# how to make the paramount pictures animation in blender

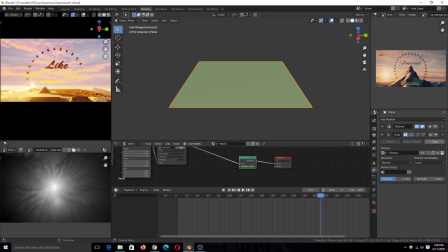Then I add the multi resolution to make it more subdivided, and then add the displacement modifier, and I get that detail.
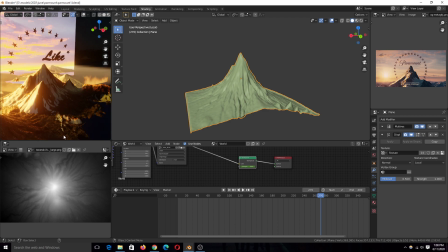Okay, it's a bit laggy here. Actually, this looks very nice from this angle.
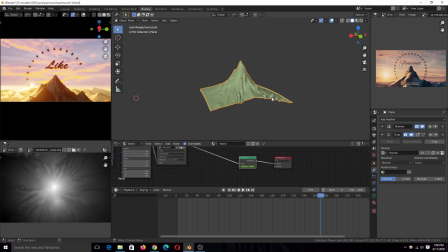I like it. Anyway, so I just needed one mountain,
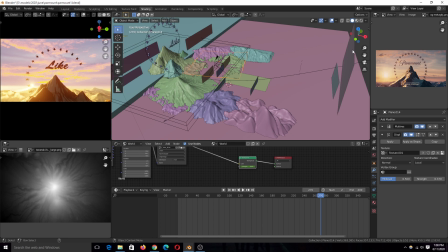then I duplicated them and positioned them to align with the reference image I'm having here,
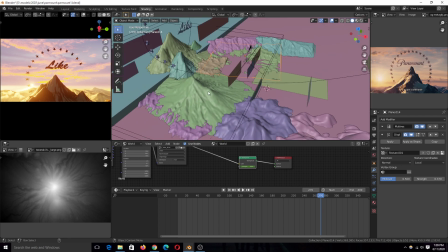the Paramount reference image, to have smaller mountains in the background and everything like that.
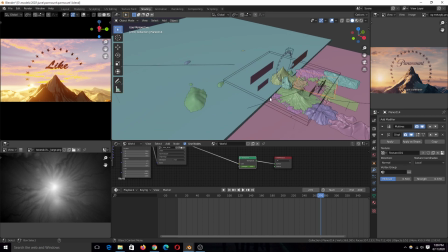And to make it look like this is really far, to make the background more separated from the foreground, I added this
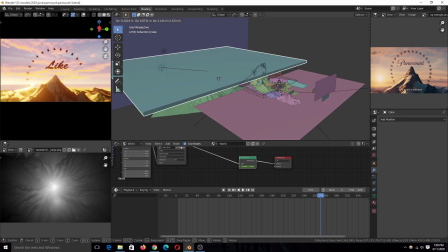actually I think it should have been around this side. I used this object here, this plane, and
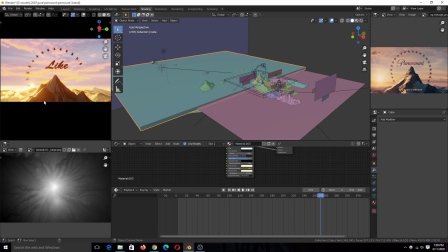gave it a principal volume, just so I can separate the background element mountains from the foreground mountains.
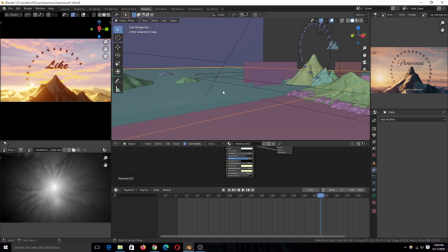As you can see, gives it that haze effect, which makes it a fog effect, which makes the background separate from the foreground.
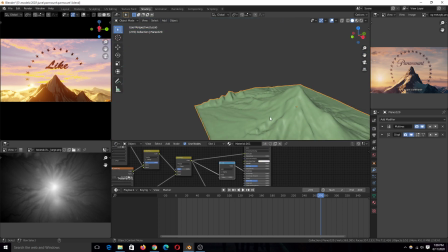Then for the materials of the mountain, it's very, very simple as well. Let me just show you here.
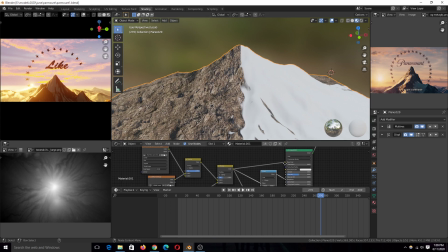I didn't have any large textures, so what I did is I blended different textures.
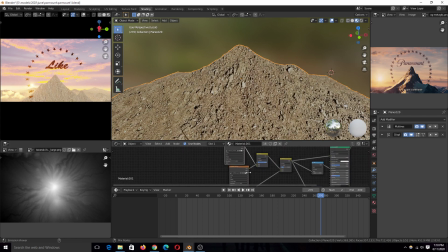So you can see, first I have this, which I blend using the blend node.
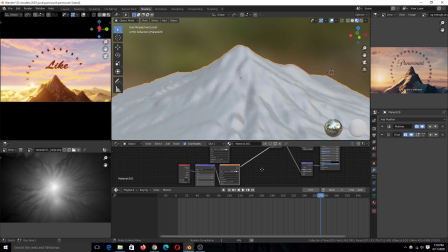I blended with this and got that, blended it with this to add in some detail to the mountain.
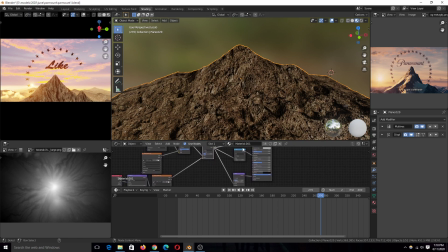To get that, use that as a bump map and a roughness map, and also as the base color. But you can see, as this mountain has some sides, some snow on the opposite, on the other side. So to do that, I used
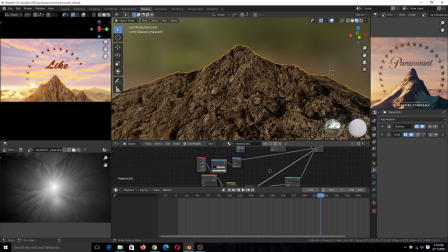to create the snow, what I did is I created two materials, one for the rocks and another one for the ice
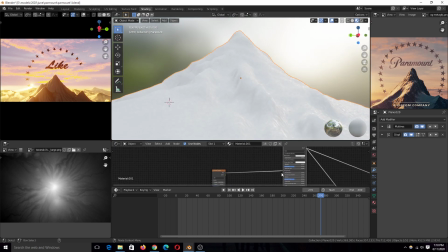surface, which is basically just a noise map pushed into the roughness node to have those specs. And then to mask out the snow from the rocks, what I did is I created this mask here,
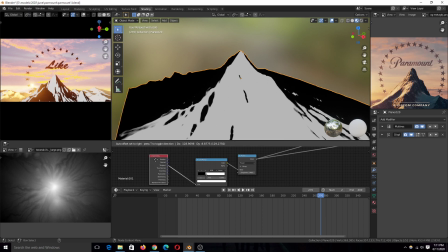which basically uses a geometry node from the tangent output, and pass that through our car ramp to get a little bit of contrast, and a power node to make it more pronounced.
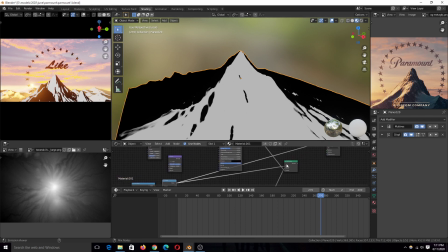And you can already see the kind of details we're getting, and I use that as a mask node for a mix shader, mixing the snow
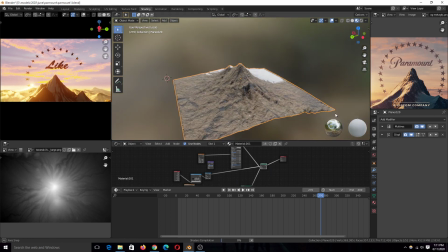with the rocks, which gave me exactly what you see on screen.
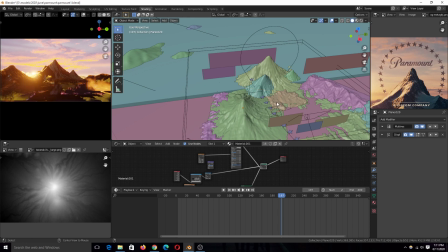So all the other mountains use the same thing, they use the same setup, the same displacement texture, and the same material.
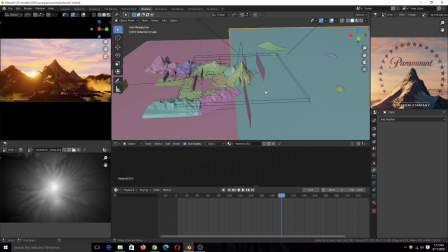The only difference I'm having here, I have quite a few mountains, as you can see.
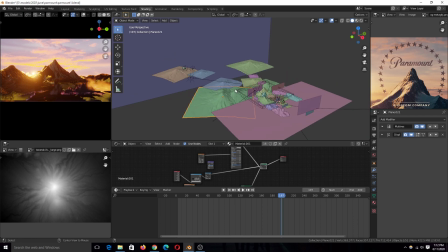I'm either scaling them up or scaling them down so that they look a bit flatter, and maybe make them really wide, and positioning them way far from the camera.
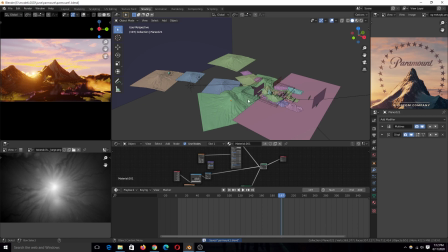And you can see, without the fog atmosphere, the background is not really separated from the foreground. So when I bring that back,
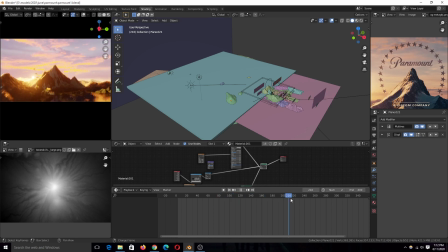I can see now, actually we were just seeing mostly the foreground elements from here.
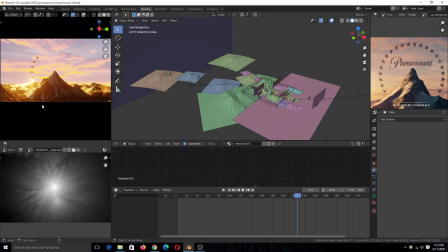You can see, without the fog, you can see you don't really get that separation, but when we bring that back, we get that.
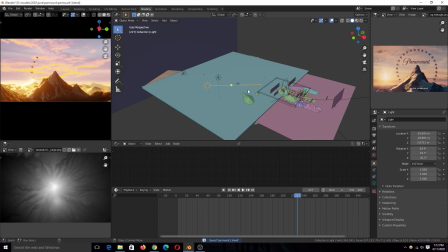I also tried to match the lighting by adding a sunlight from this direction so that I can illuminate this side of the mountain.
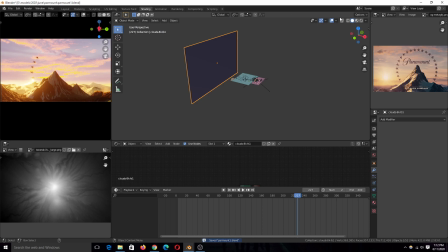And I used this image as the background image.
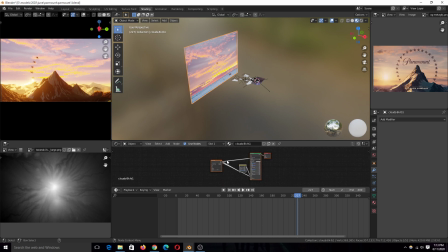Nothing fancy about it, it's just an image connected, this cloud image connected to the emission map and the base color, and that's it.
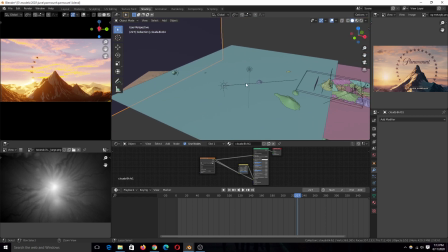And then again, you can just watch the time lapse to see all of these parts as I'm putting them together.
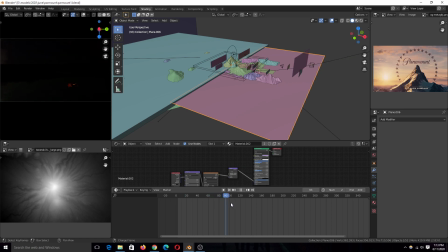Then for the water, it's also very, very, very simple. It's just a simple material with a metallic surface.
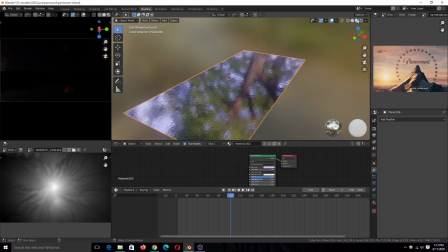You can see it's very, very reflective.
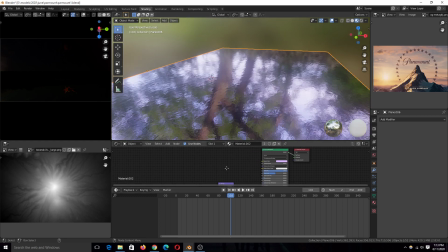And to add in those small ripples, I just use an image I got from Google.
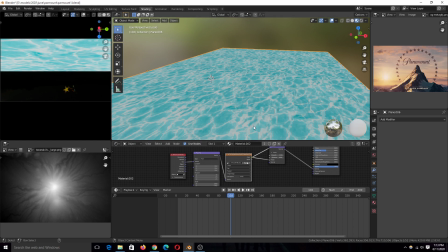This caustic or swimming pool water image,
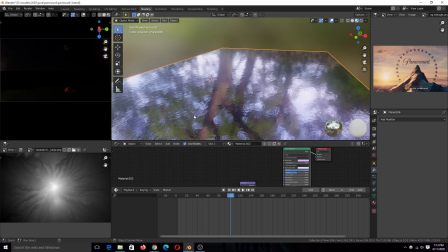but it doesn't even come out that much in the final view because my lighting is a bit dark, so it doesn't matter that much. You can just make the surface really reflective, and to get really good reflections, I had to make it metallic so that is really reflective.
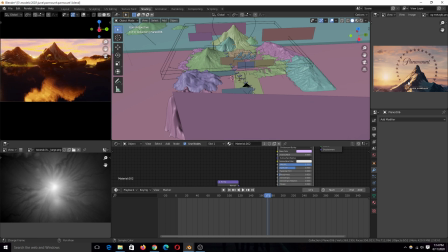I wanted in the original Paramount animation, there is some clouds in different areas.
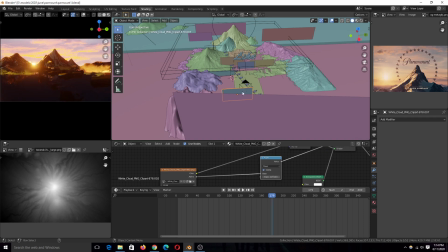So I did that by adding these plain images, very simple images, very simple setup.
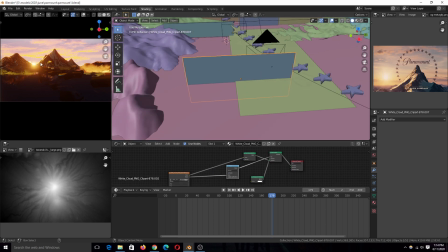So because I wanted these clouds to match the lighting in our scene, what I did is I made sure that I used a
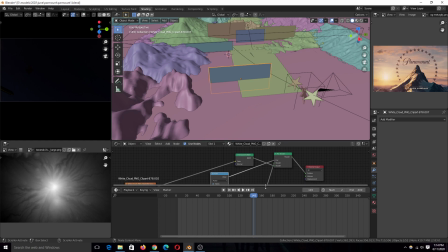translucent shader and mixed with a transparent shader so that these clouds are affected by light.
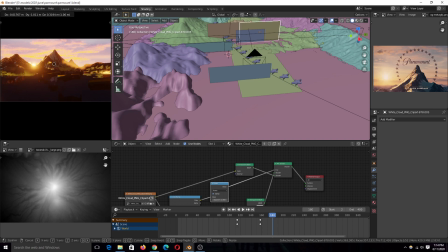So if, for example, this here, this cloud here, if I move it in the shadow area, you see it also, it gets affected by the shadow. So it's affected by the light because I have it as a translucent material,
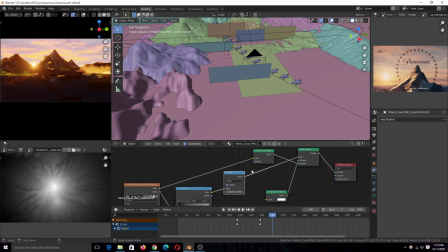and that helps helps it interact with light and shadow so very nicely.
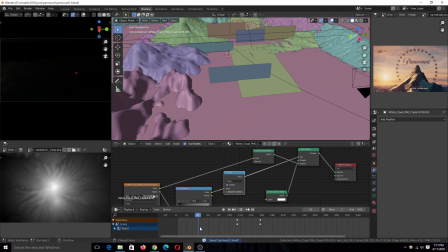That's it.
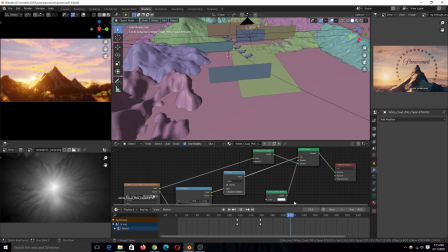So I put those in different areas, and that's mostly the most complicated things. And you can see a sun in the background there. That is very simple.
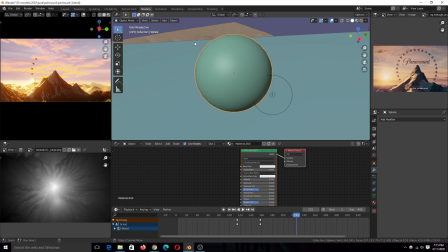What I did, I used a sphere like this,
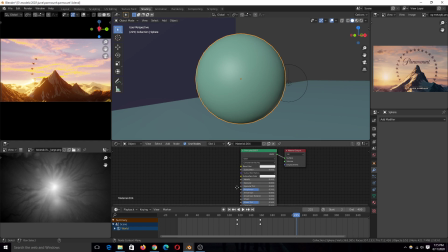and gave it a very high emissive value,
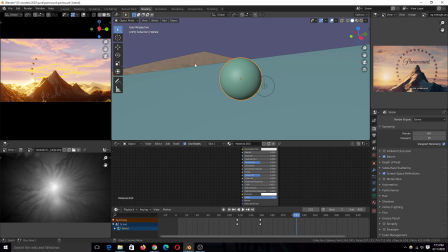and turned on bloom to make it have that bloomish effect. And then let's see.
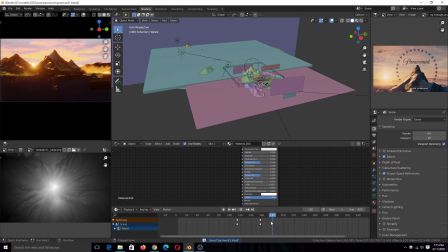Now we can go to the animation of the stars.
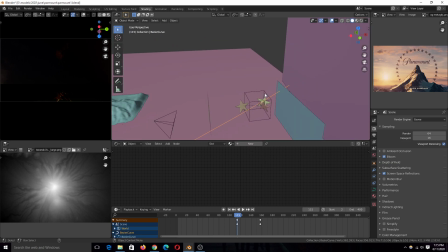So to animate the stars, I parented them to this empty, which is using a follow path constraint. If you don't know how follow path constraints work, you can just go to my second
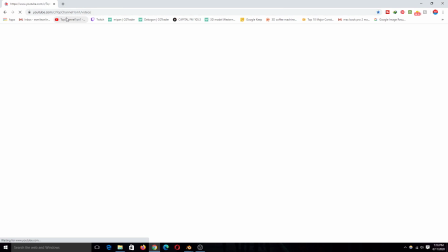you can go to the video sections of this channel and watch the latest video I've done.
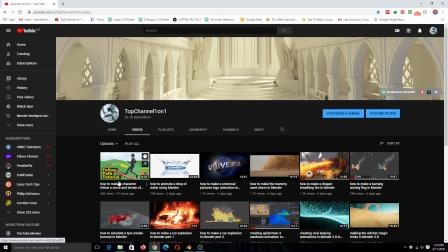It's about that. So this follow path tutorial here should be helpful.
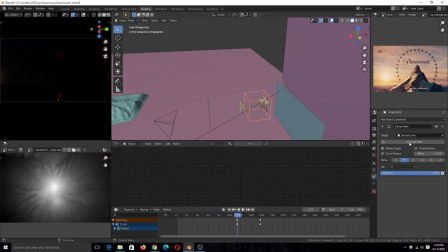Basically what it does, you just have the empty, you just give it a follow path constraint, and it will follow the path you draw.
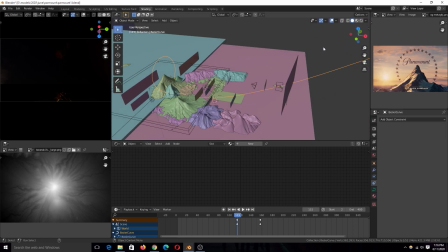And you can see this path just creates
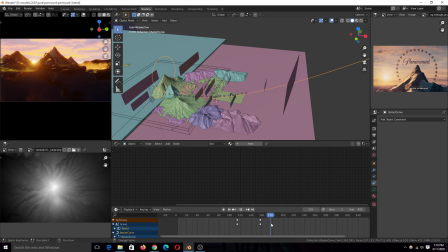this kind of loop around the mountain to have that.
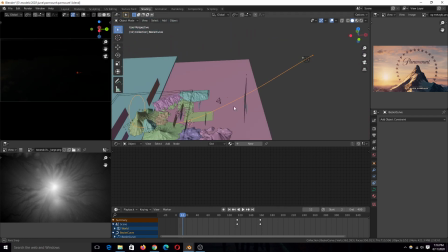So then I parented about three stars onto that empty, and I gave them a slight rotation animation.